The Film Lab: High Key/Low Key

Hi, this is Mike from thesubstream.com, and today we're going to be talking about some basic terminology and some basic concepts that you're going to need to know as somebody that wants to take pictures of people fighting or smooching or being a Transformer Dracula.
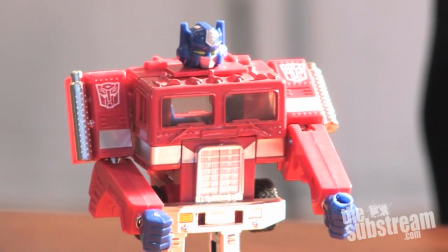27s I want to suck your energon cube or whatever.
The thing we're going to be talking about today is the difference in terms of concept and execution between two things: high key lighting and low key lighting. This is something that's always messed me up from the very beginning until today, and I hope that by making this video I can help myself get it clear in my own mind, because there's this weird linguistic quirk in the English language when you're talking about high key lighting and low key lighting. Because, okay, check this. What comes in your mind when I say the following words? High tension, high drama.
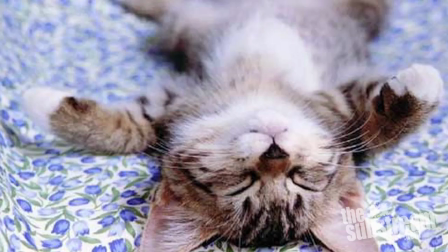61s
What about low impact? What about low key? So you'd think those words, having meanings in the English language, would have meanings when applied to cinematography, and that, say, high key lighting would be a kind of lighting that you would use to create drama and tension and excitement, and that low key lighting is something that you'd use when you want to, shoot a relaxed commercial for tampons or something. Unfortunately, like everything in life, it's wrong, it's stupid, and the other way around, and counterintuitive, and it's designed to make you and me feel like an idiot. Okay, so here it is, the difference between high key lighting and low key lighting in practice and terminology in cinematography. In practice, high key lighting is the kind of lighting that you are going to want to use if you were shooting, say, a sitcom wherein a friendly guy is playing his goofy roommate from down the hall in a game of chess, and the loser has to take Big Ugly Donna to the sock hop pig roast clam dig in the jalopy. Ha ha ha ha ha ha ha.
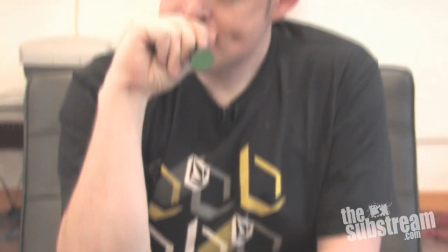121s Two of a kind, but totally different. In this crazy world, we can all use a friend.
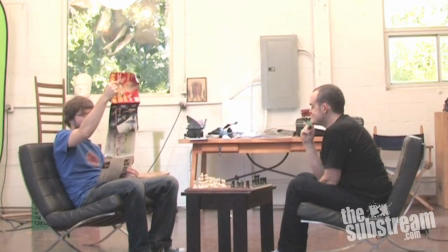129s Can you bring home a bucket of chicken? The Substream and me.
Low key lighting, on the other hand, is what you would use if your name was Klaus and you were shooting a German expressionist silent film about a child molester playing chess against the concept of nothingness on the plane of godless purgatory.
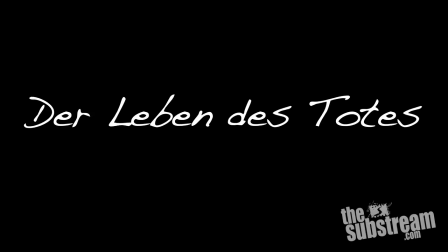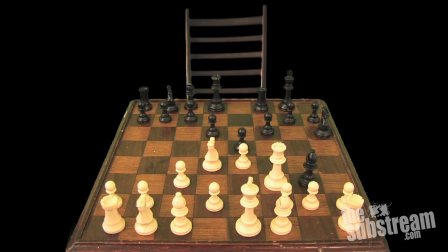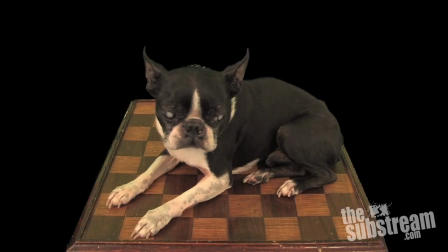Unlike the linguistic meaning of low-key being relaxed and drama-free, low-key lighting in cinematography and in filmmaking means lighting that uses high lighting ratios.
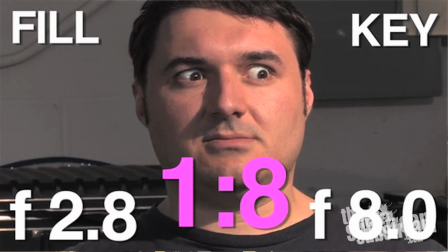187s
That is, that there's a big difference between the lit side of the face and the unlit side of the face, which creates a bunch of shadows and modeling and
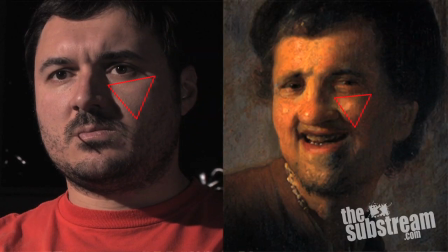195s
chiaroscuro, which in turn creates a bunch of drama and tension and anxiety,
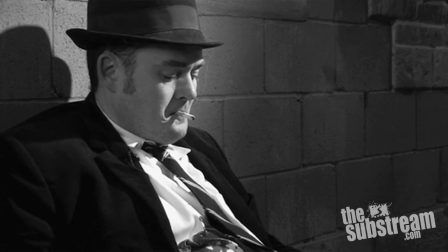202s
which is why low-key lighting is traditionally used in horror films and film noirs and stuff like that, or German movies. High-key lighting, on the other hand, uses really low lighting ratios, often 1:1,
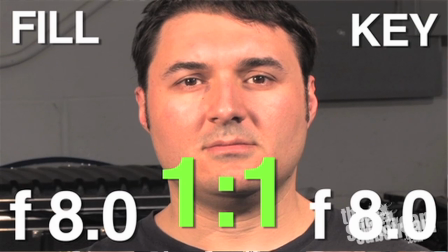214s
which means that there's basically no difference between the key-lit side of the face and the fill-lit side of the face, meaning that the light is relatively flat and drama-free. It was invented way back in the day when cinematographers who had to shoot a bunch of scenes really quickly, often for TV, realized that if they took their key lights and put them up high,
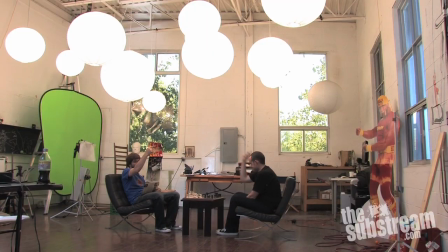234s
the keys high, so that you had high keys, and put a bunch of them up above the actors,
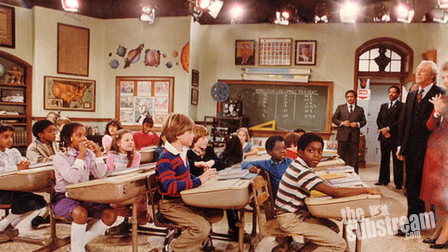243s
they could create an even field of light on a soundstage,
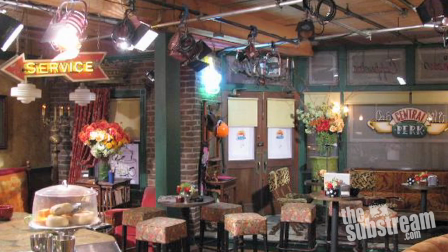247s
meaning that they could shoot a bunch of shots for TV shows like sitcoms or soap operas relatively quickly, because they wouldn't have to tweak each individual lighting setup all the time.